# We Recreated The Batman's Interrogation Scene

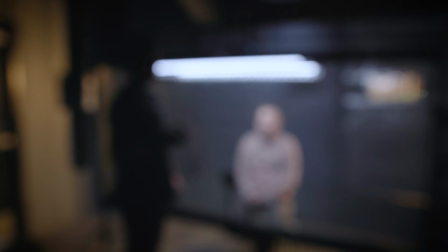We're smudging the glass, and all we have are donuts and food, so I'm just gonna kind of smudge some dirty fingers.
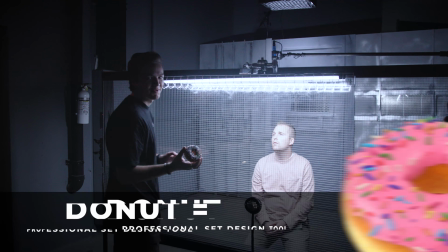So we're using a donut, here we go.
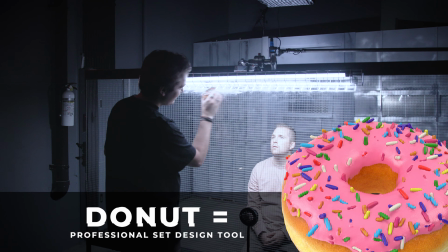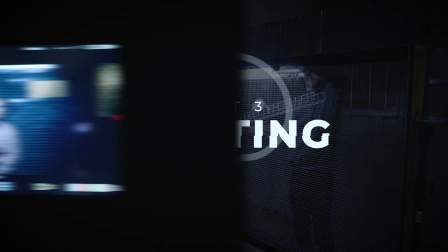Jake, you just added 15 years to that glass. So this is really the only main practical light we see coming in the shot.
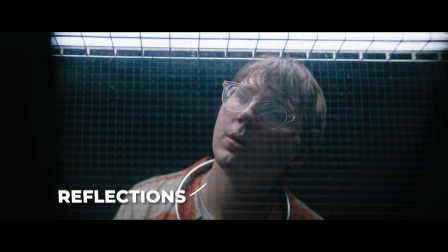And the flares it gives off, the reflections it gives off in the Riddler's glasses, and the Batman's eyes, it's on both sides of this window wall.
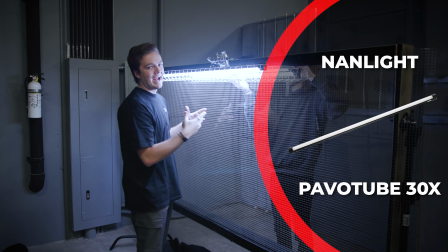And so we're mounting 2 nan lights to the window here to act as those practicals. And those will motivate the lights we bring in.
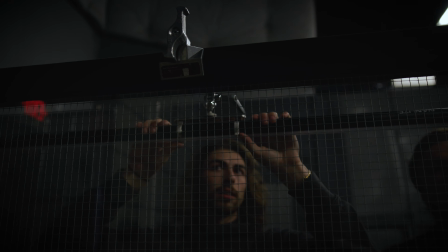So if we do end up bringing like another key light or some diffusion up top, the audience will know that the source of that light is coming from this.
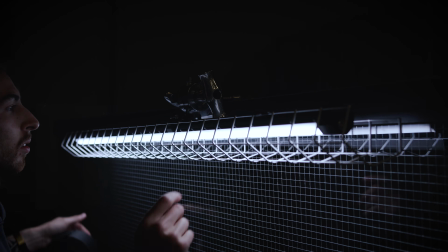And then we just bought these little cages from Home Depot for like 10 bucks each. But this is our main source of light, and now we're just gonna kind of light up the rest of the scene.
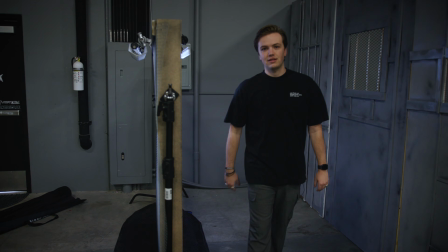Probably kill all these overhead lights first and then make it happen.
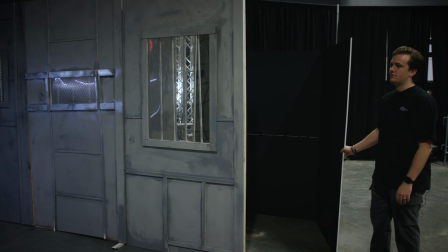What we have going on back here, we have some V-flats because we don't want to see the warehouse we're in through the windows.
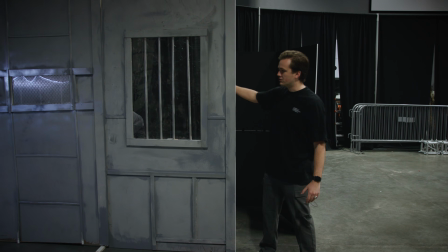So we're just gonna kind of black out the background through these windows and then shine light through them.
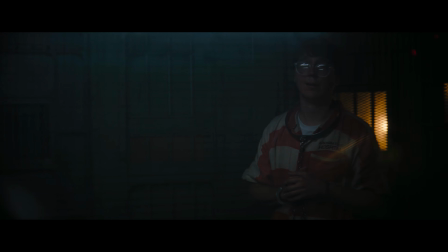This window specifically, there is a practical light, like a street lamp, just pouring through the window, giving us some warm light.
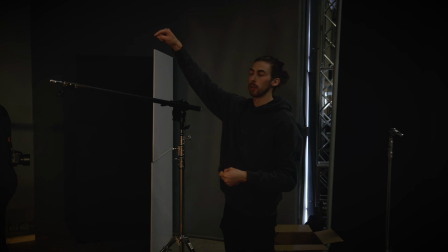I'm gonna set up a light to boom over this wall because we've got this blue color cast that's gonna be on the wall.
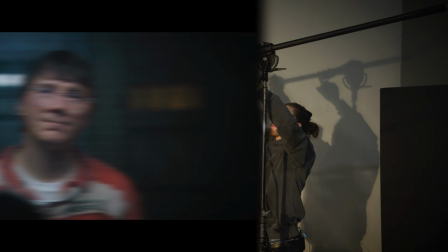It's just a very subtle, cool tone light that's just kind of spreading, filling in the ambience on the back of the wall.
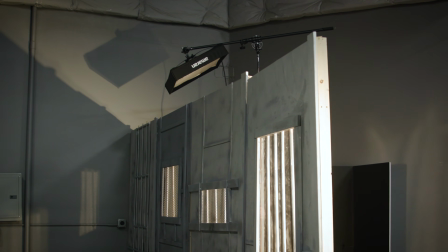So I'm using a flex light right now, the Amaranth flex light, because we're gonna go over the top of this wall. Flex light's super lightweight.
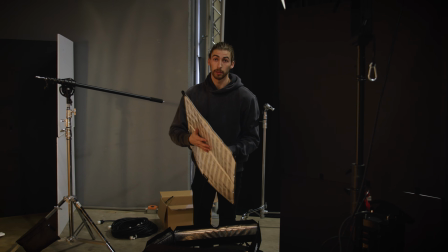It's a panel. It's gonna be soft. Once I run it through the diffusion, it's gonna be even softer. It's got a grid if I need to isolate it as well.
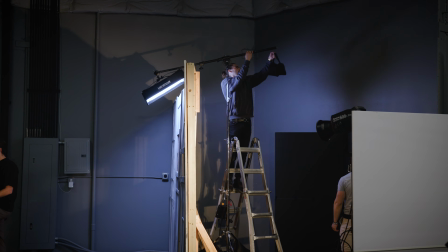So by having a lightweight fixture that can go overhead the wall, it's always a perfect bet because you don't need a lot of grip equipment or sandbags to hold anything in place. It's just safer. It's easier to work with. So we're gonna walk you through every light really quick and what it does to our scene.
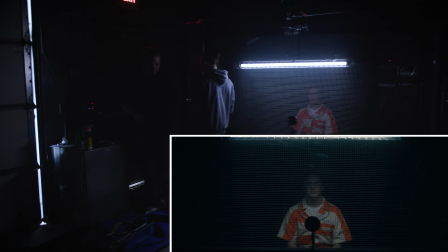The first light that we're gonna use is our key light, which we have really a mix of in-frame practicals and key light here,
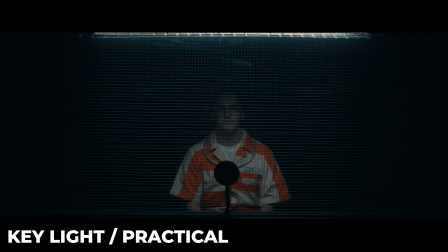which is these two Pavo tubes that we've got rigged on each side because we've got one on the Batman side, one on the Riddler side. So we went and added that, and that's starting to give us the look that we want already. But then we saw that we were getting a lot of sharp, protruding shadows, especially across the cheekbones and jawline.
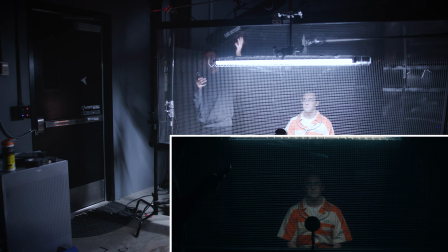So we added in one more light here, just as an overhead key to soften things up, which is this flex light again.
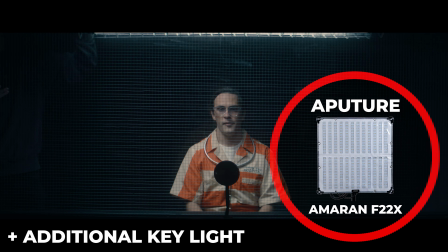We've got a Amaranth F22X, balanced to the same 6,000 Kelvin color temperature as is these lights here, but we have a layer of diffusion on it and a grid to isolate it.
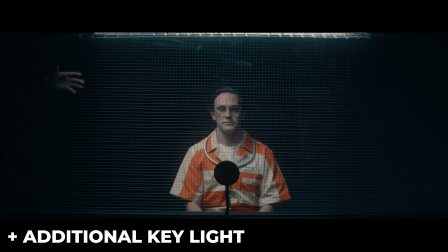Already looking super good, but now our background is too dark, right? We want some light coming from the background.
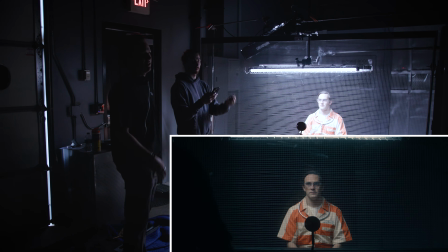We want to light up our background set and not just have him look all sinister.
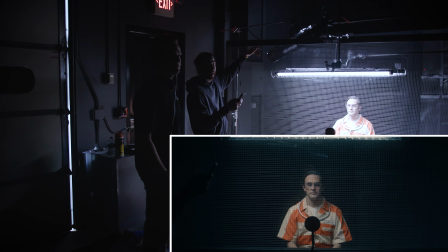So to do that, we wanted to match that backsplash light that we've got kind of on the back wall, and we took an F22 Amaranth F22C,
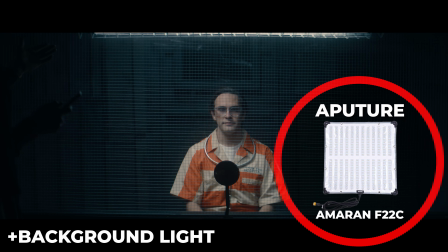again matched to that 6,000 Kelvin, and that's just this really top light gradient that you're gonna get on the background.
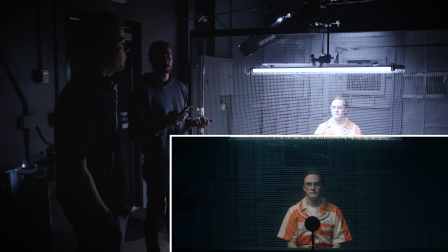Looks fantastic, but then we realized we needed some color contrast, didn't we? Absolutely need some color contrast.
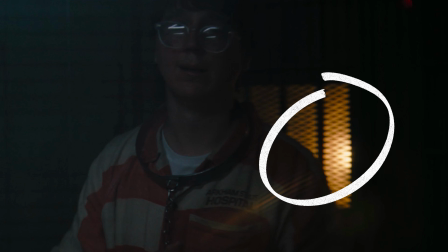In the scene, it's like some street lamps pouring through the windows. So one of the lamps that we have is actually back behind the wall.
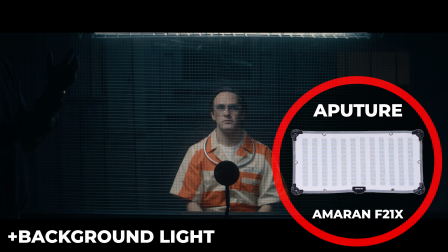We've got an F21X, very subtle, very low, warm tungsten, bouncing back on a V-flat just to create that glow in that frame right window.
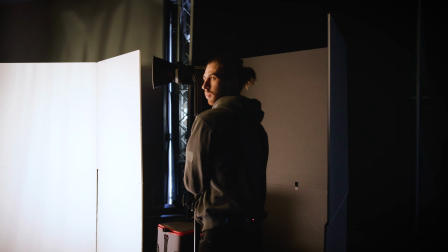And then just to give it a little bit more accent and rim light kind of on the bars, on the grates that you see there,
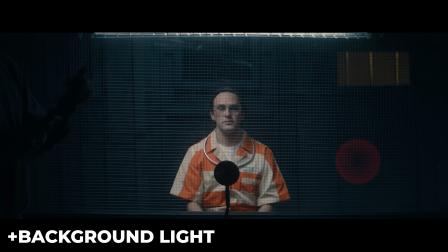we added a 300X as well, which really adds a little bit of sharpness and texture and quality to that window there as well. And gives our actor a nice little rim light around his face there on the shadow side. And that's the setup.
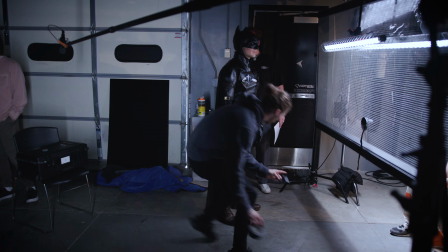And then all that's left is putting our Batman actor in the frame. So it's a dirty OTS shot, and then we're just gonna add some fill light on the Batman.
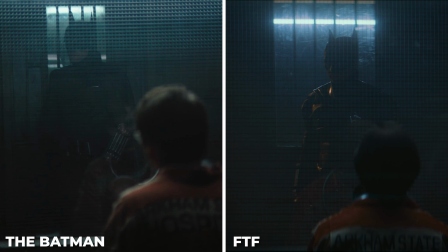I mean, that's the lighting. I mean, I think it looks pretty close. It's not exact, but it's ours, and I think it looks really good.
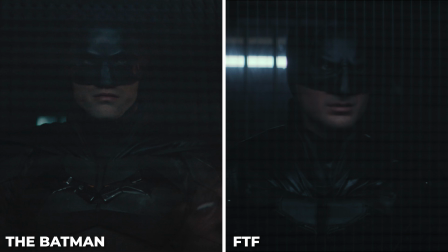And all that's left now is to shoot the scene, and then after we shoot the Riddler's coverage, we'll flip the set and film the Batman's, and I think it looks amazing.
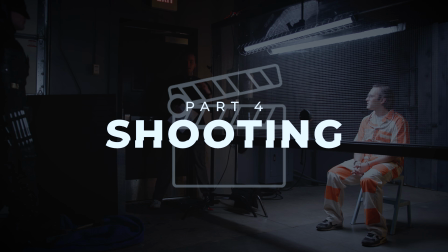Yeah, I'm proud of it. All right, let's do it. Character-wise, we've seen the movie a few times.
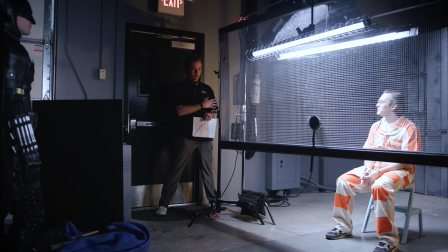You start off a little smirky, a little happy, because this whole ploy has been your basically reckoning on Gotham.
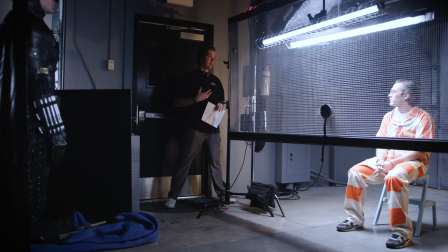In the movie, Paul Dano is just he's so happy to see Batman. He's so relieved. Almost feels like his savior has arrived to join forces with him.
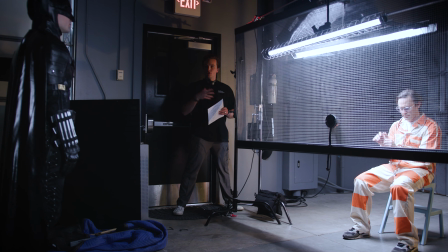You want to make sure you're not associated with anything like him, right? Your character, you're trying to create a symbol of hope in Gotham.
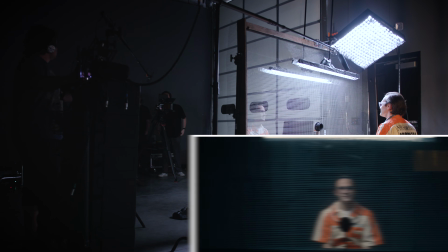All right, 3, 2, 1, and action.
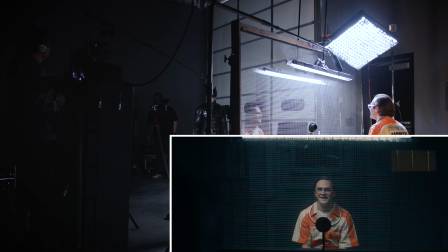Oh, goodness, look at you. Your mask is amazing.